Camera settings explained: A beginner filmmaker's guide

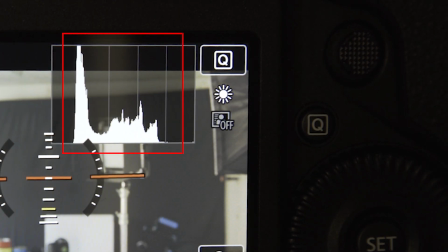484s
If it's in the middle without touching either end, then you know you've got your exposure just right. Now you might have a situation, especially when you're filming outside, where you've set your exposure nice and low to get that blurry background,
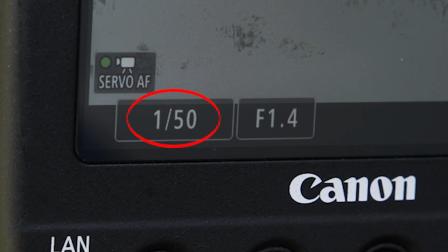498s
and you've set your shutter to 50 in order to get natural looking motion blur,
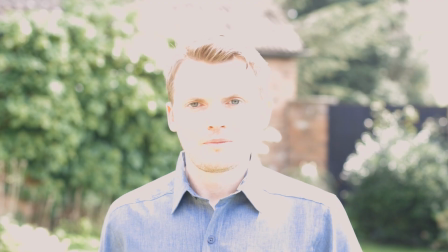503s
but the image is far too overexposed and you can barely see anything.
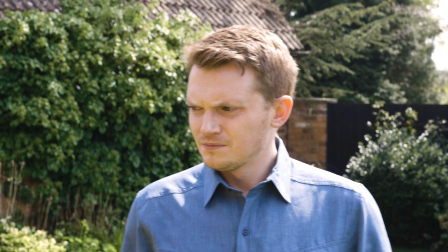508s
Now you could solve this by stopping down with the aperture, but then you would lose your nice background blur and you'd bring everything into focus, which you might not want to do.
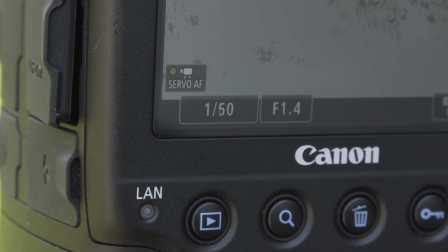517s
You could also fix it with your shutter speed by increasing it,
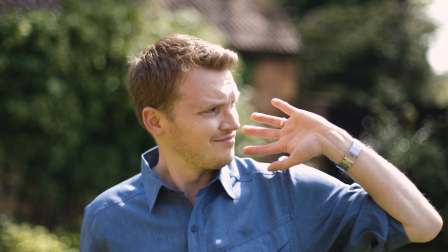521s
but this will of course take away your nice motion blur and make the scene look very choppy and unnatural.
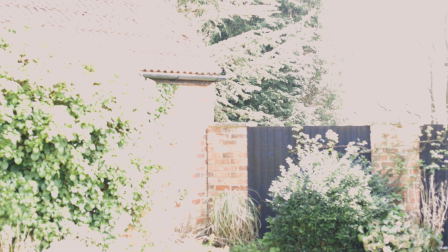527s
So the answer is, in this case, you would probably use a filter on the front of your camera. And on big films, they do this with what's called a matte box. And this is a box that allows them to slide in and out different glass filters.
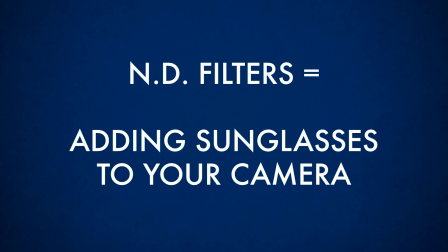541s
These are called ND or neutral density filters. And this is basically like adding sunglasses to the front of your camera to cut down the light coming in.
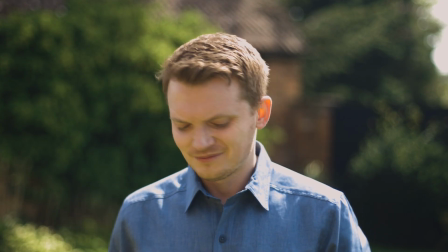551s
And it allows you to shoot with the low aperture and that correct shutter setting that you probably want, but even in bright light.
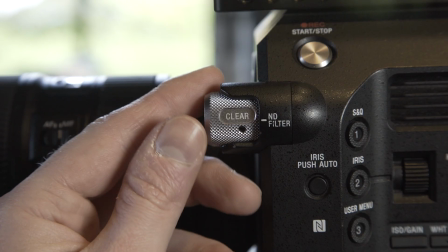559s
Documentary or fixed lens cameras often have their own ND filters built in, which can be really handy.
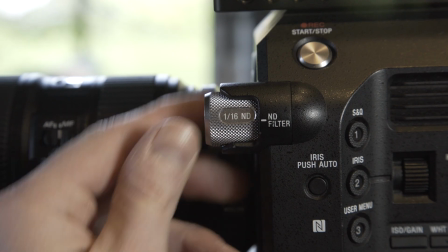564s
But for shooting on DSLR or mirrorless cameras,
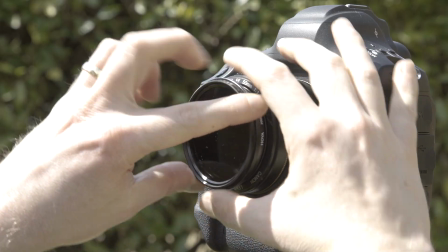567s
you'll probably need to buy a separate ND filter which screws onto the front of your lens. If you get a variable ND filter,
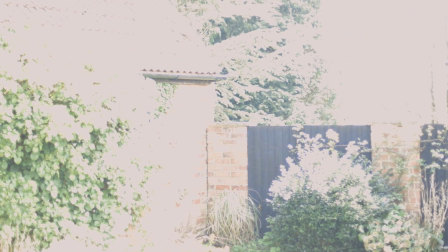575s
this will be adjustable if you twist it, so these are very, very useful, though be careful, especially with wide lenses,
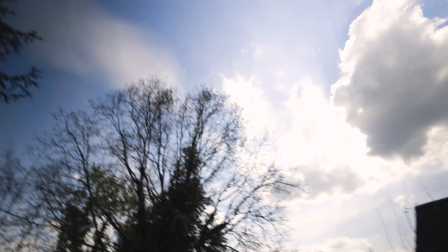582s
that you don't get some vignetting or darkening around your edge. You will also need to look on your lens for the thread size when finding the right filter,
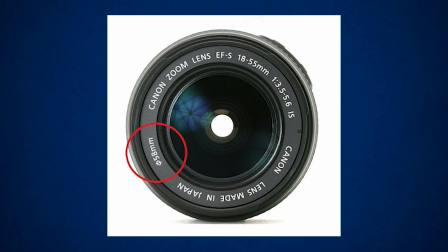592s
and this is usually printed around the rim of the lens at the front. But that has been a quick look at camera settings.